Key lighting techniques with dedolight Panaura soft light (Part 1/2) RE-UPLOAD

So what we'll do is just set up a very straightforward situation, two people having a conversation across a table. And let's imagine, for the sake of argument, it's a three-camera shoot. We've got to do a wide and close-ups at the same time. So what I would usually do is I'd start off with doing the wide shot, get one camera on the wide, and then the over-the-shoulders could be mid-shot. So you're not right into the face, so you can get away with the shadows being, the eyes being a little bit shadowy, as they would have to be from the wide shot. But then when we're going for the closer cross shoot, you'll see what we do. So I'm going to start by putting the egg crate back on the octodome. Well, I'm Tim, I'm a director of photography. I spend most of the time working in television drama series, pretty much 99% of what I do. I've been working in the industry now for about 25 years,
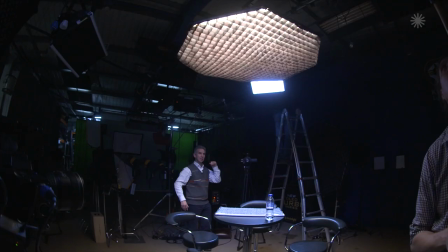62s
starting out as a camera assistant and clapper loader and working my way up to director of photography. So I work for the main broadcast networks, BBC, Channel 4, ITV,
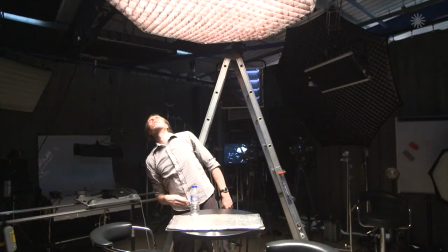75s
and now I guess the cable companies are coming on stream, starting to work for them too. And it's a great business to be in, a lot of variety of work. You never know where you're going to be from one day to the next, and it's been an exciting career. When I began lighting, the equipment we had at our disposal was fairly rudimentary. It was hard lights. There were very few proprietary types of soft lighting instruments in existence. So in order to create soft light, we'd bounce it or shine a light through a diffusion frame. It was very effective, and it had worked for decades beautifully for cinematographers, and it still worked very well for myself. I would say it was probably about, I'm not sure, 10 years ago now, 8 or 9 years ago, that DedoLight came out with their octodome, and a gaffer introduced me to it, and
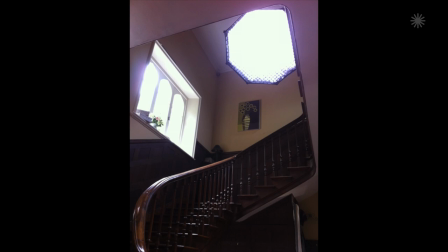135s
it really felt like this was the light that I'd been looking for many years.
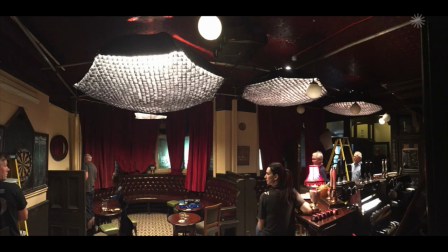139s
Apart from it being tungsten and soft, you know, anybody can make a tungsten soft light, but the design of it,
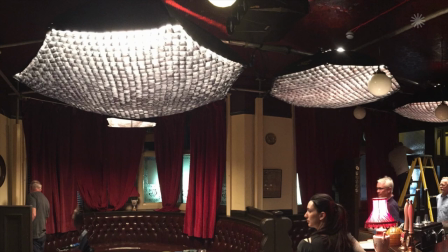148s
the big source, the narrow profile, the very controlled egg crate system to stop any spill,
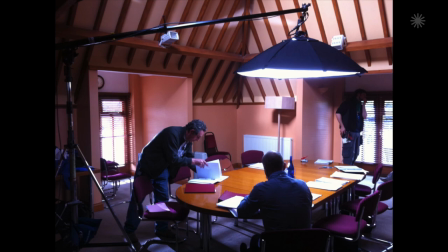156s
it was very light and maneuverable. It just seemed like the perfect soft tungsten light to use. So I carried that with me on every job. But I still would use them fairly conventionally, just on stands as a sort of a key light like this, just to light the faces.
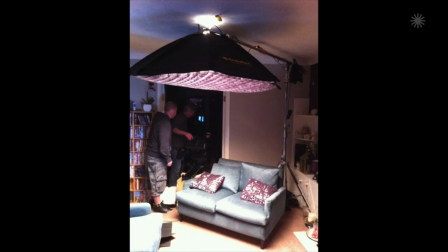174s
And one day I was in working on a drama, and we were filming in a very, very tiny location. It was a tiny sitting room in a small house on a council estate, low ceilings. And we had to do quite a complicated shot that involved
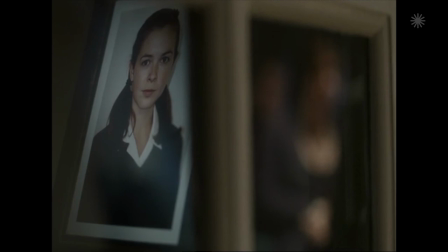195s
seeing one of the cast reflected in a picture frame, which was reflecting the whole room.
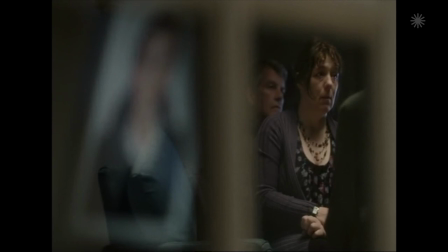202s
And any lamp that I put on the floor would have been reflected in the picture frame,
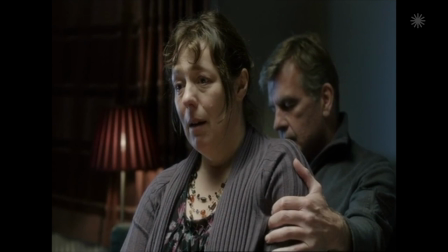206s
and the shot wouldn't have worked, because it had to develop off that reflection to the real character. So I needed an overhead light. I thought, well, why not try the octodome? It's shallow profile enough that I'll be able to fit it up into the ceiling.
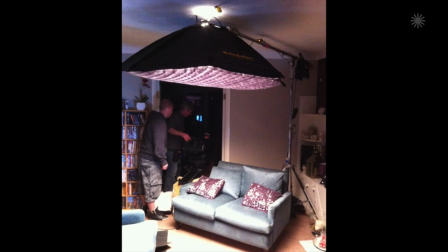222s
It'll get the coverage. It's got the egg crate, so it's not going to spill on the wall.
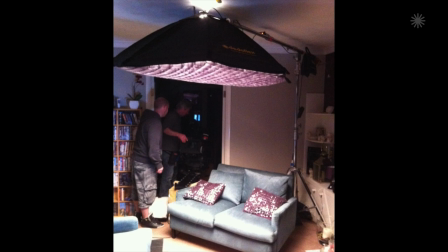227s
So in a tiny room, it's going to give me a nice little pool of soft light concentrated in the middle of the room with no fuss.
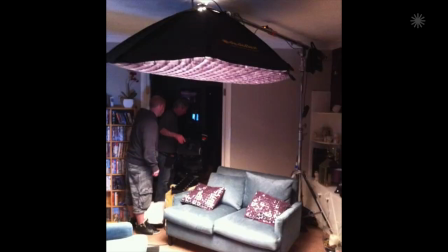232s
So that's what we did, and it worked fantastically. It made me realize quite how versatile this lamp was.
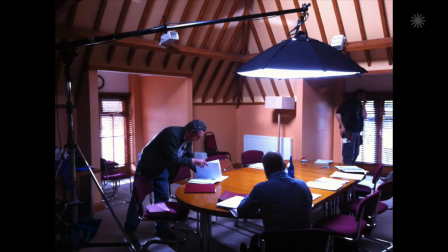241s
But apart from the versatility, it provided a beautiful quality of soft light that was just impossible to achieve with anything else.
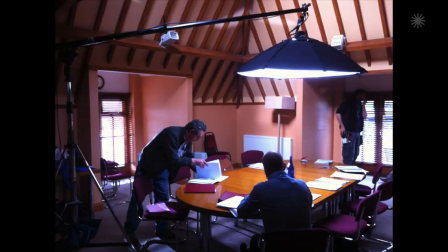250s
The octodome, you could just sling it straight onto a fairly lightweight boom arm, fly it over the top,
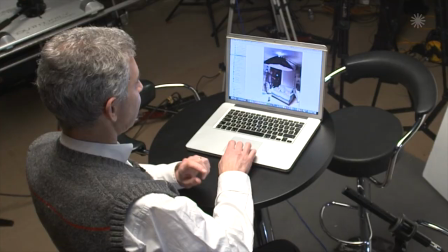255s
and the job was done very quickly and very elegantly.
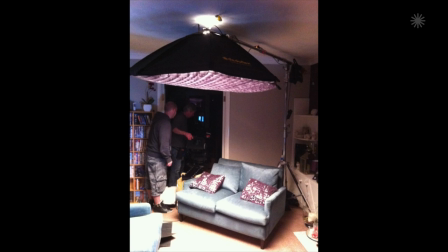260s
I mean, this is that room that I was describing, the very small sitting room where we use the octodome over the top. So you can see that we've got the lamp stand behind the sofa, boom arm, and the lamp. Soft light, no, keeps the light flagged off the walls, and there's nothing else on the floor.
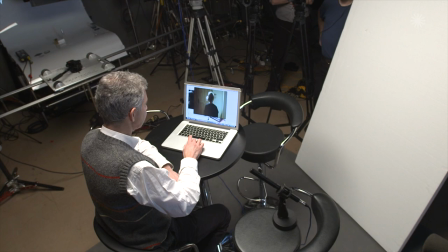279s
And this is the scene that the film scene.
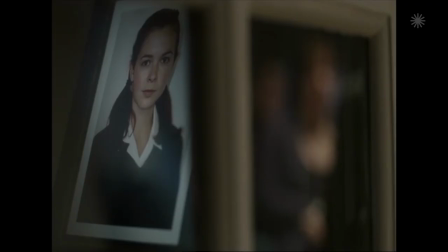285s
It's a very quick scene. So the shot starts here, and you don't quite know what it is. It's a fairly abstract close-up. You've got a photograph of a young girl, and then the reflection, an out-of-focus reflection in a piece of glass on the other side of the frame. And the shot develops,
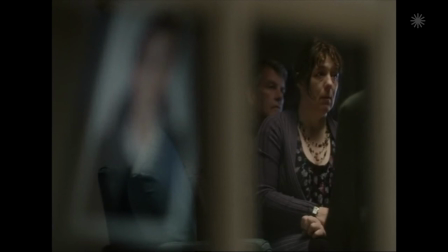305s
pull focus to person on the right there. So she's obviously in the distance.
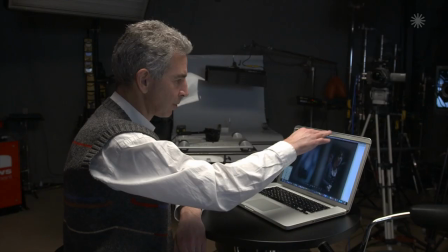311s
This is the woman in the other room, top lit by the octodome.
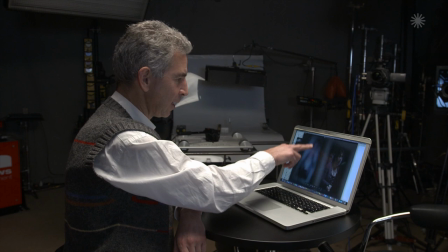315s
But we couldn't have anything, as I described, we couldn't have anything on the floor because it would have been reflected A in this photograph here and B in this glass cabinet.
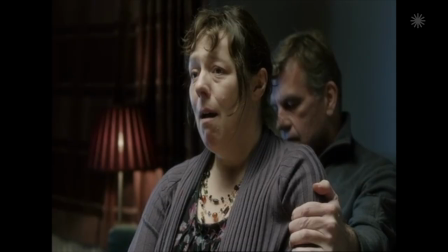325s
So it cuts away. And then we cut into the room with a little track in on the woman.
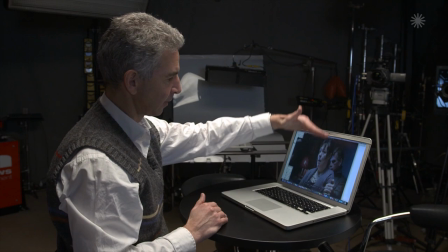332s
And that's you can see the sort of effect of the top light from the octodome.
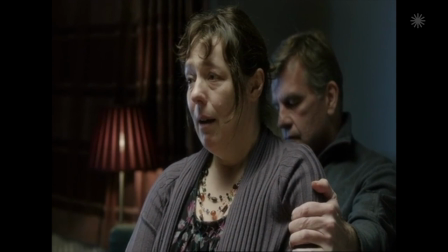337s
I must have had a little bit of cool fill coming from the window to suggest a bit of nightlight.
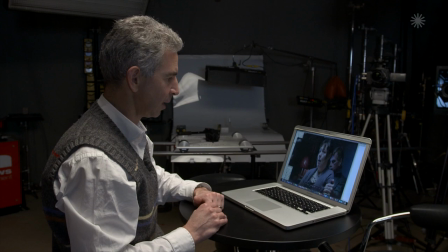342s
But basically the only lighting was the top light and a practical. It just worked very nicely. But that was the first time I used it. And then that was a real breakthrough moment because I suddenly realized that I could photograph a scene in a tiny room really well without struggle. Because it's always much harder to shoot a small space than a big space. And everybody's always on top of each other in a small room and people get irritated and frustrated and you're bumping into things and knocking things over and
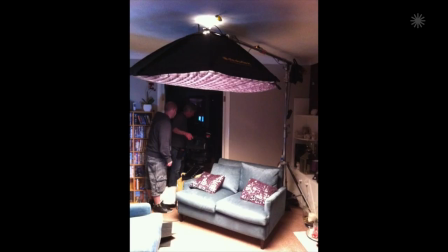378s
the actors get put off their stride. But if you can step back and get one big soft source to do the job well in a small room, you know, I knew I was onto a winner there, and I've been doing it ever since. Well, on that same job, this was the small room job, I used it again.
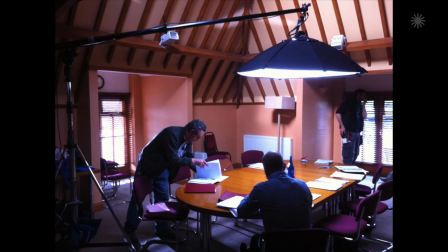401s
You can see in this configuration here, it's slightly bigger space. Classic situation where an octodome would be used. And in fact, this is a daylight one because it was a day scene. So it was the 400 HMI dado, but exactly the same physical footprint of lamp.
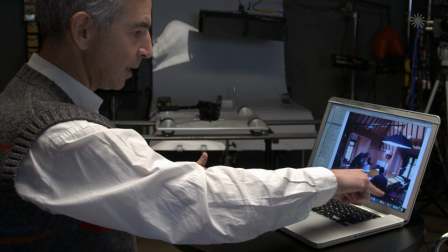417s
Stand, boom arm, table, everyone lit nicely around the edge of the table with good contrast on their faces.
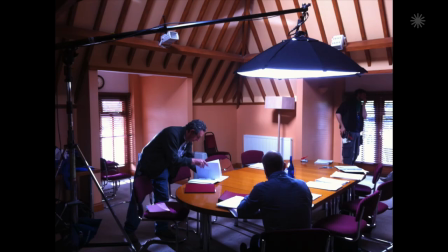425s
And apart from the one place on set where the stand for the boom arm is, we were able to use two cameras shooting everybody in all the different eye lines, and they were all very pleasingly lit. And also the speed of setting up and the speed of being able to achieve four or five setups consecutively in a short amount of time. And the advantage of being able to light in this way is that you can move from a wide shot to a close-up and use two or three cameras all at the same time without really having to do any relighting at all. I mean, I'll show you in the demonstration the amount of relighting I would need to do for a close-up, but it's pretty minimal.
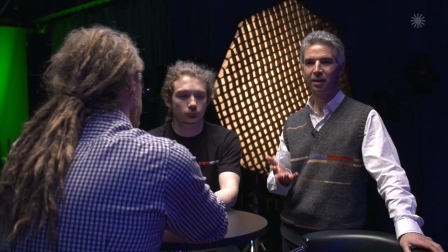473s
What I'm setting up here is a typical situation as per the still photographs that I showed you, the
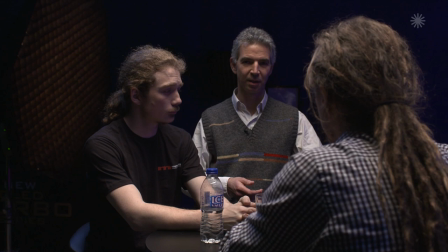482s
references from some of the scenes that I'd lit in shows that I'd worked on previously.